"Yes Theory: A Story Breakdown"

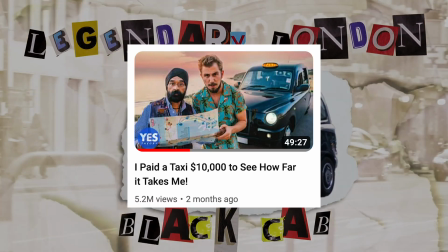Yes Theory recently published a video titled, "I paid a taxi driver $10,000 to see how far it takes me."
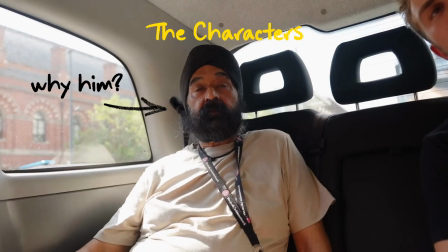And we're gonna break down how they told this story from the choice of characters to the set, the plot itself,
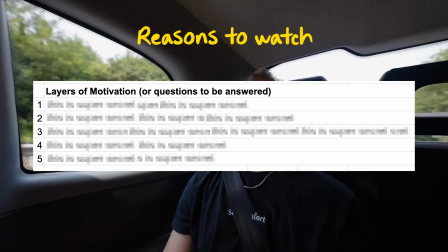and how they layered their video with 5 motivations or curiosity gaps to make the viewer watch till the end.
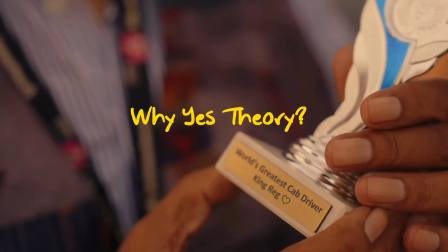And why are we analysing Yes Theory?
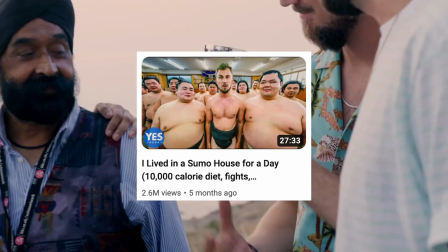Because their storytelling strategy leads to consistently viral videos, with them even winning Best Editing at the streamings.
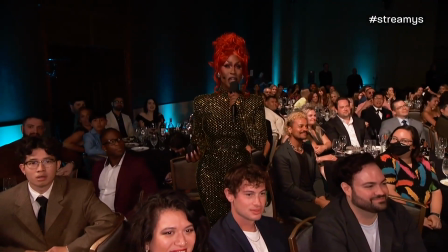This streaming goes to Yes Theory!
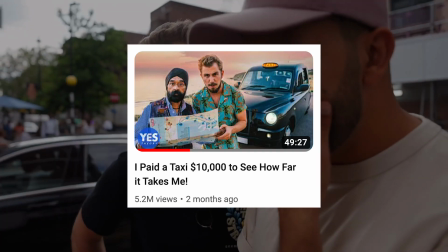If you haven't watched this video, don't worry because it's simple enough to explain in one sentence.
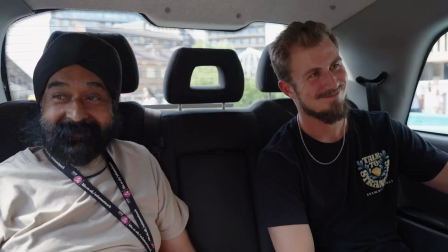The Yes Theory team started off in London, hired a random taxi driver, Is that a yes?
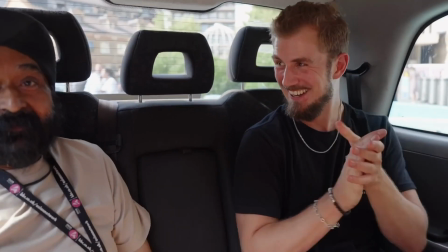Yeah, I would say.
asked him to drive until the meter hits $10,000, and over the next week,
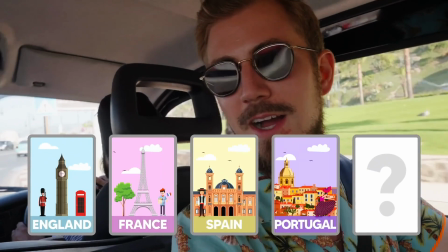they drove from London to Paris to Spain to Portugal and ended up in Morocco, Africa.
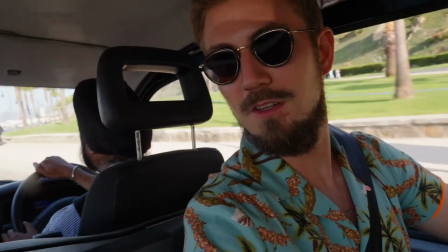Mr. Rajpal Singh, I'm happy to announce that you are the very first London black cab taxi driver to ever drive in Morocco.
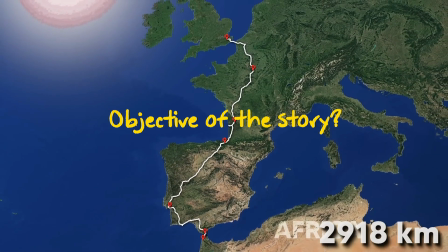So let's start with the video idea. What is the objective of the story or motivations for people to watch?
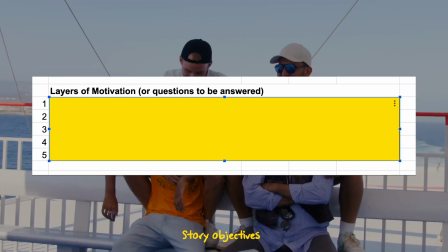Each layer represents one motivation or one question people want to have it answered.
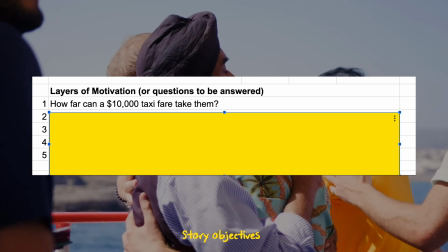Now, first layer, how far can a $10,000 taxi fare take them? Second layer, is it actually possible to take a London cab across country borders?
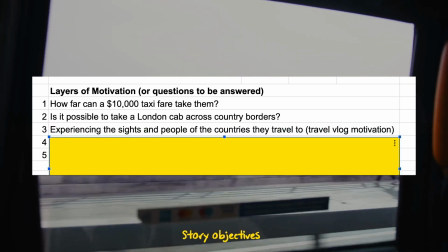Third layer, experiencing the sights and people of the cities and countries they travel to, otherwise known as the travel vlog motivation.
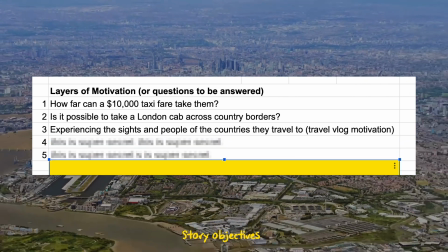There are actually 2 more motivations, but I will uncover them as we go along.
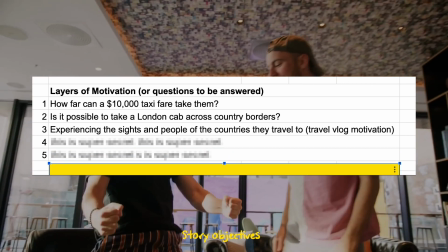But even now, with at least 3 motivations for this story, it entices people to click in and watch.
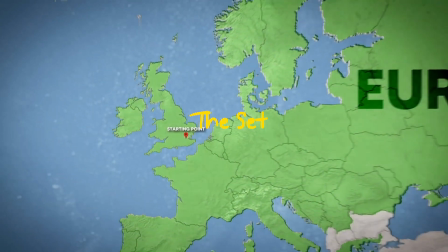So the next consideration is the set, where we ask ourselves, where should we film this travel adventure video?
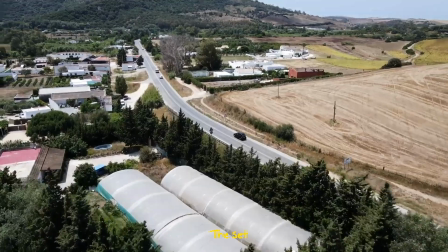Why can't it be in the United States, just like how Trahan traveled across the states in his Paint series?
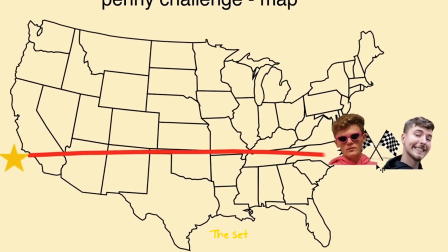Starting from just 1 penny, I'm trying to cross America in the next 30 days so I can deliver it to Mr. Beast.
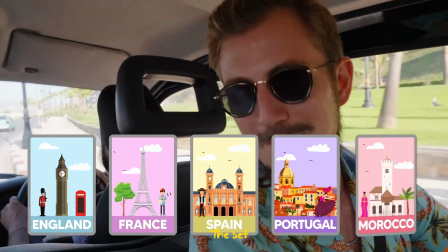Why does it need to start in London? For this video to sustain the audience attention, it needs to have locational variety.
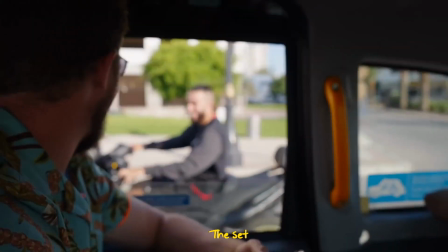Traveling across the United States is not as exciting because it is not as drastic a change from state to state,
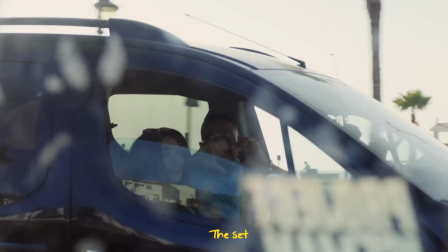and not as many challenges to encounter since there are no state borders. Now, even if you head down south to Mexico, that's only 2 countries.
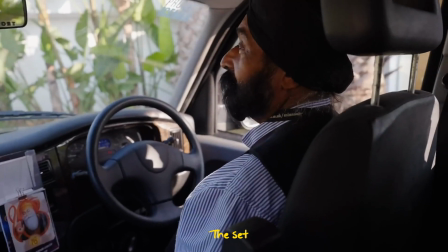By starting the video from London, it allows the video to be filmed from UK to Western Europe to Africa.
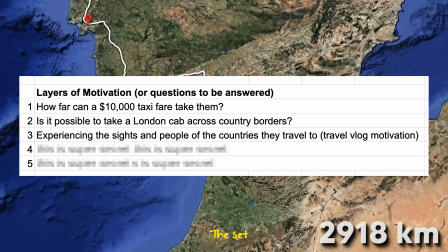Now, going back to the motivations of this video,
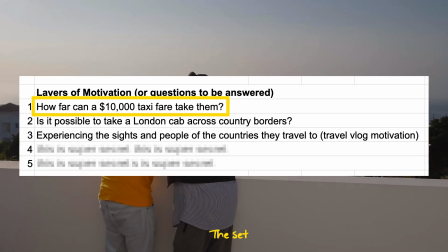filming the video across 5 countries helps to give it a sense of visual progress as they conquer one country to the next,
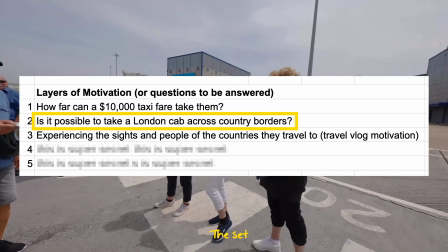garner more reactions from the public about their London black cab, as well as give the feeling of watching a travel vlog.
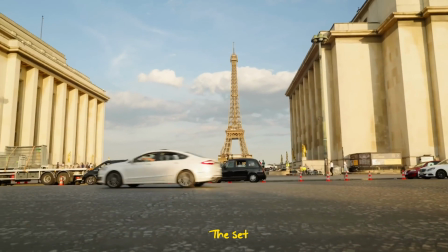Oh, look at that! Oh, Eiffel Tower!
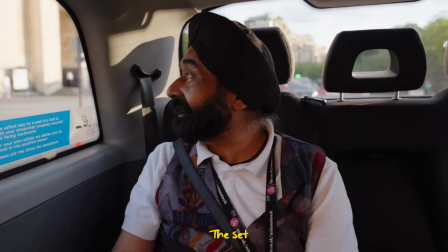It's amazing!
Another travel adventure
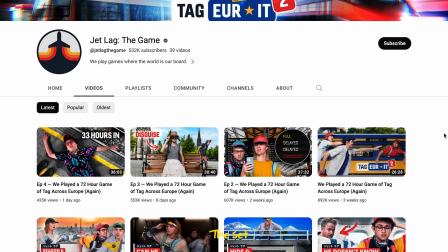YouTube channel called Jetlag that films travel adventure series all around the world,
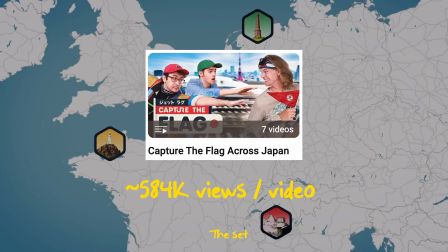from Europe to US to New Zealand to Japan, but a series that performed the best was the one that covered Europe,
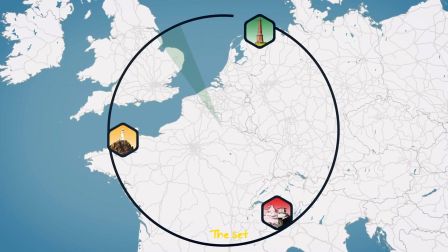probably because of the same reason: the locational variety within Europe.
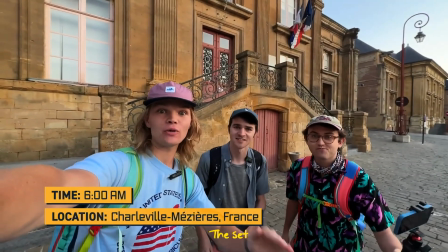We're back in Charlottesville, France. We're playing tag across Europe, but that bell means it's 6 a.m. and Ben's the runner, so he's gotta go.
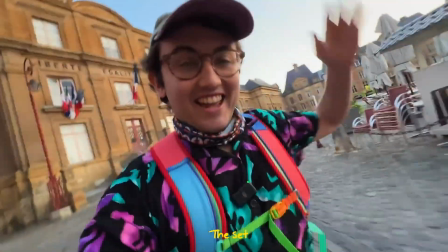So now that we set out the set of the story, then who should be the main character of this story?
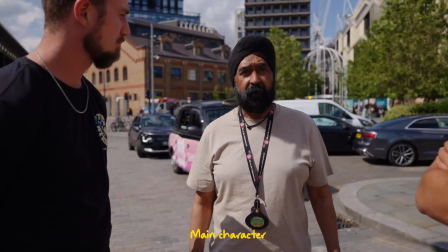And how do we tell his story? Most YouTubers will have cast themselves as the main character of this travel adventure video.
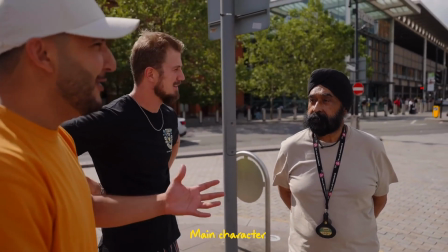That would seem to make the most sense, right? However, Yes Theory realized a serious authenticity problem with that.
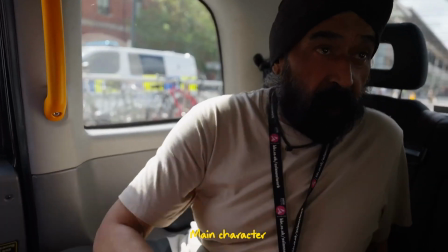Over the years, the Yes Theory team has become extremely well-traveled and comfortable with stepping into the unknown.
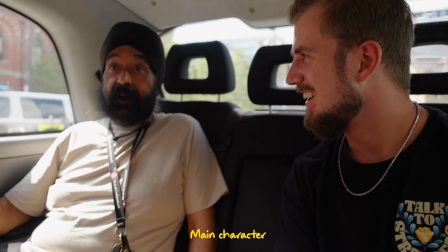Even though the video idea itself is exciting and challenging,
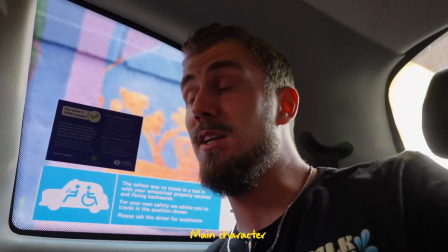you can't expect much of a reaction or challenge if the main character is Thomas or Amar or Stefan.
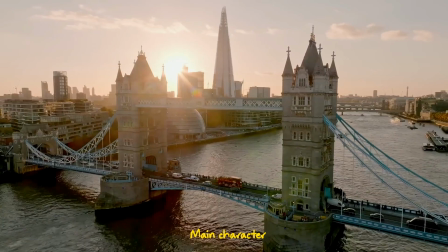In fact, if they pretend to be super excited about this travel challenge,
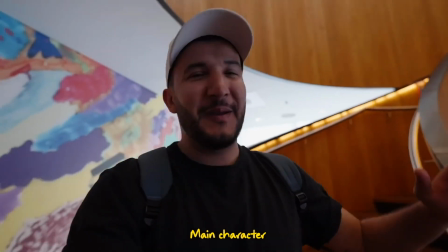it will not be authentic simply because they are well traveled in Europe and they probably planned the whole route themselves to begin with.
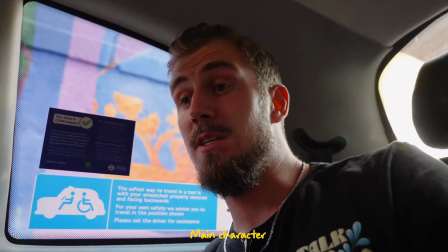Not what I thought would happen when we brainstormed this idea.